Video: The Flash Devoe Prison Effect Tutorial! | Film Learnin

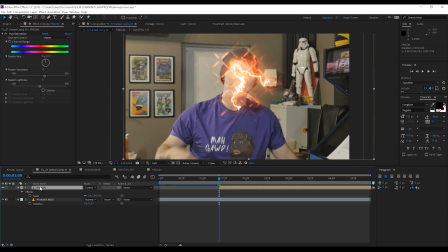(4:12)
From there, let's duplicate that by hitting Ctrl D. I might then adjust the hue on this one to around
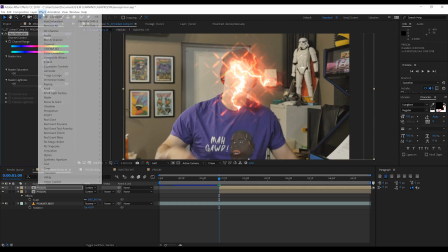(4:19)
-23, just to give it a bit more red. Finally, I'm gonna head to Effect, Blur and Sharpen, and add myself a Fast Box Blur.
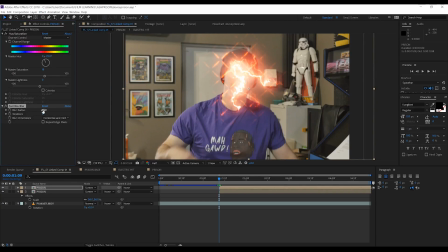(4:27)
Let's then crank that to around 45. That'll give us a nice bit of glow fall off. Now gang, I'd like to add a little displacement to our actor footage, just to sell the illusion that we've hit kind of a force field. So firstly, let's head to our bottom prison layer, right click and pre-compose it,
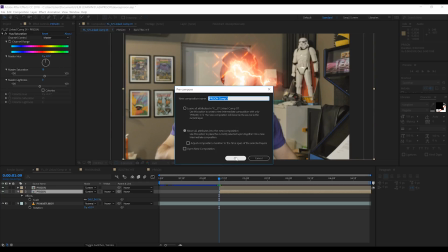(4:46)
making sure all those attributes are added to a new composition, and then we'll change the transfer mode, once again, back to screen.
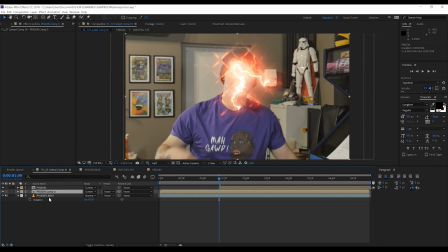(4:53)
There we go. From there, let's add a new adjustment layer. And let's make sure it's sitting below our effects and on top of our footage.
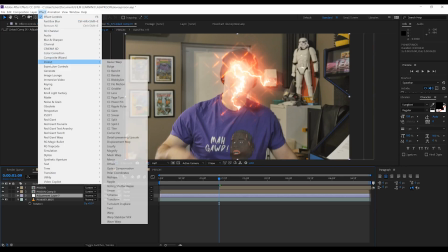(5:04)
Next, let's head to Effect, Distort, and grab Displacement Map.
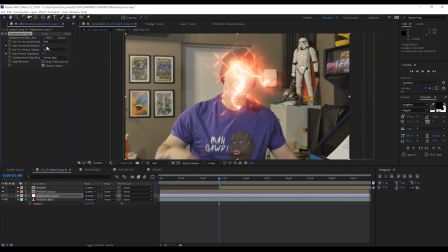(5:08)
We'll set the source to our bottom prism layer, and then set the max horizontal and max vertical both to 30. I'm then going to set the displacement map behavior to stretch to fit. We'll then hit the stopwatch on both.
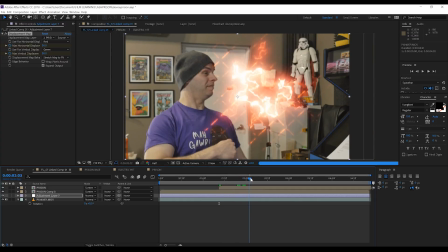(5:23)
There we go. Let's then scrub along the timeline until we reach the end of our prism effect animation and set them both down to 0.
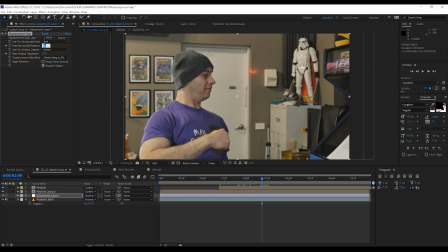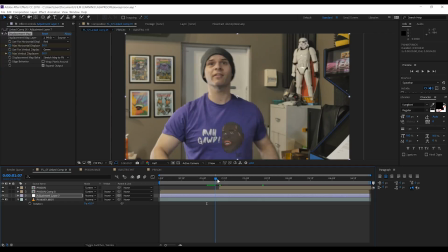(5:37)
Basically, what this is going to do is give our displacement a strong start, and then it's just going to fade away slowly, a bit like a ripple.
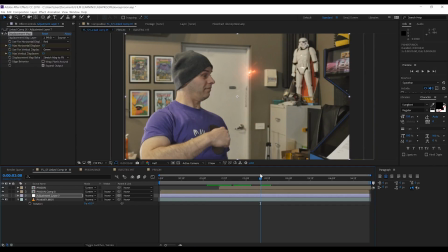(5:45)
Now, for all intents and purposes, guys, the effect is done, as far as screen accuracy goes.
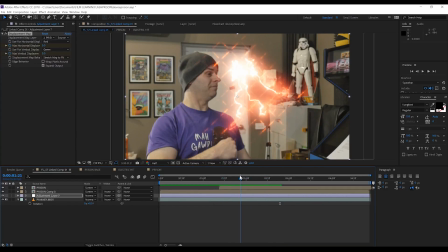(5:51)
But you saw the beginning sketch, and I had some sparks in there, just sparking off the prism.
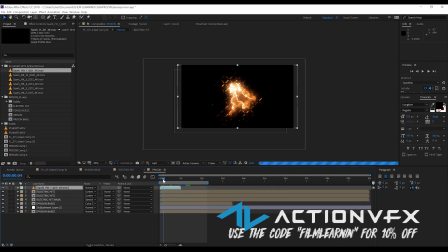(5:58)
Now, these are all from Action VFX 4K Spark Hits Collection. You can pick these up at actionvfx.com.
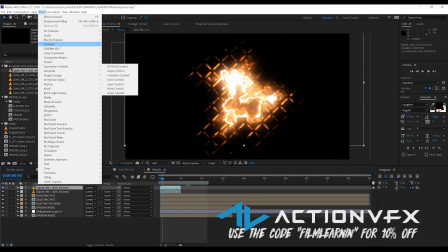(6:05)
And if you use the code FILMLEARN, you're going to get 10% off your purchase.
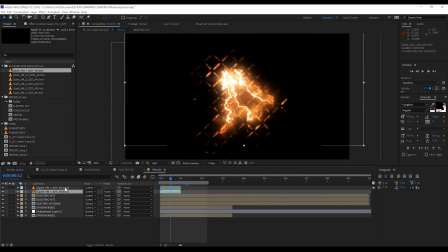(6:09)
But as I said, guys, this is just a cherry on top, but I found that it added a bit more depth to the effect. So if you want to pick these up from Action VFX, or say you have your own Spark assets, by all means,
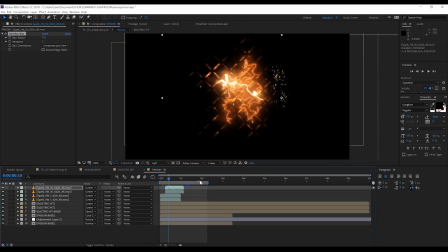(6:21)
add them to the prism comp right here, just like I've done and am doing on screen right now.
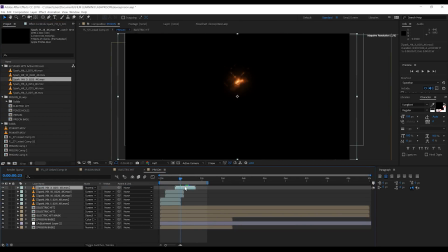(6:27)
You'll notice that I've also added two versions of each spark as well. Now the second iteration basically just has a fast blur on top to give our spark asset a subtle glow.
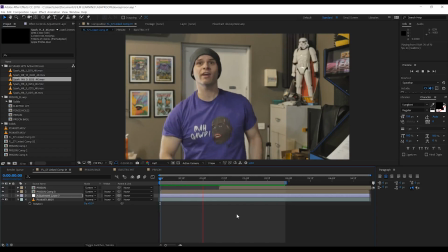(6:37)
But like I said, guys, you can either add the sparks or not. It's totally up to you. But for now, that is another effect. Done.
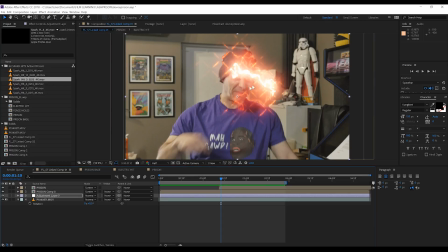(6:49)
Oh, I almost forgot that one final thing. How to make these things look like they're in a three-dimensional space to match any camera angles that aren't front-on. Well, that's pretty easy, guys. All you have to do is make both of those comps 3D, and then just rotate them in 3D space to match a camera angle.
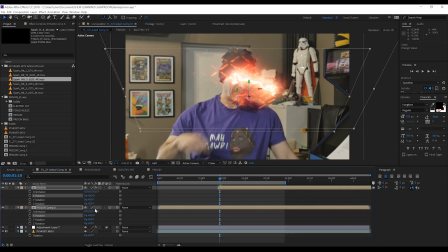(7:08)
It's really that easy. Add up all those steps and you get something like this.
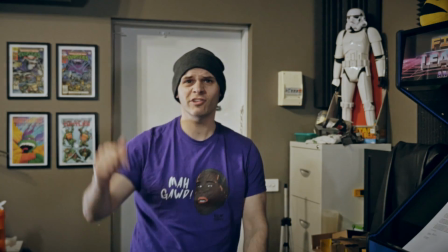(7:13) Hey, dude, I just came to check out the...
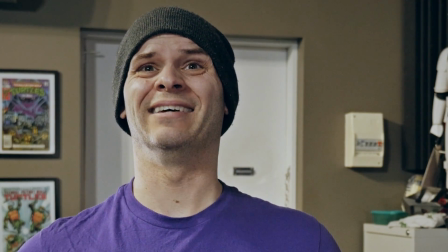(7:19) Ow! What the hell was that?
So guys, that's my take on the Devoe prism effect from The Flash. I know it's not 100% screen accurate because I didn't really dig the original Devoe prism effect, so I just sort of added my own spice on top. Hope that's okay. But as always, guys, I hope you enjoyed it. That is my time. If you did enjoy the episode, please smash that like button. I really do appreciate it. We're going to be back with a whole bunch of new effects next week, so stay tuned for that. Now, before I close this one out, guys, I just want to mention that we do have a Patreon page,
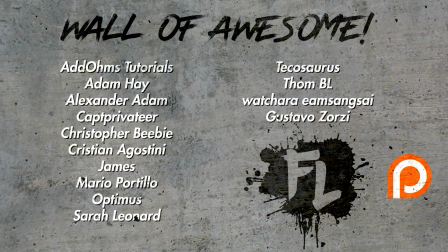(7:48)
and these people on screen right now have joined the Wall of Awesome and supported Film Learning on Patreon. If you'd like to come aboard and help support the show, there is a link down in the description. There is a whole bunch of tiers that I've just put up, and hopefully you'll find something you like.
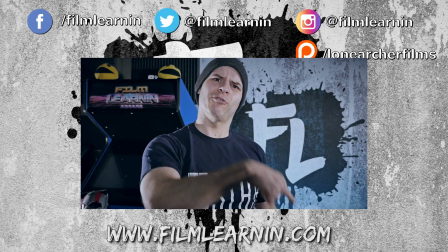(8:01)
But for now, guys, our time has come to an end. If you want to subscribe, you can click that button right there, and make sure you hit that notification bell so you don't miss a single Film Learning episode.
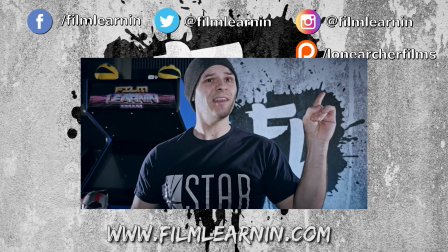(8:09)
I've got two other episodes right over here. I've probably got a playlist up here. And as always, our social media crap is above my head.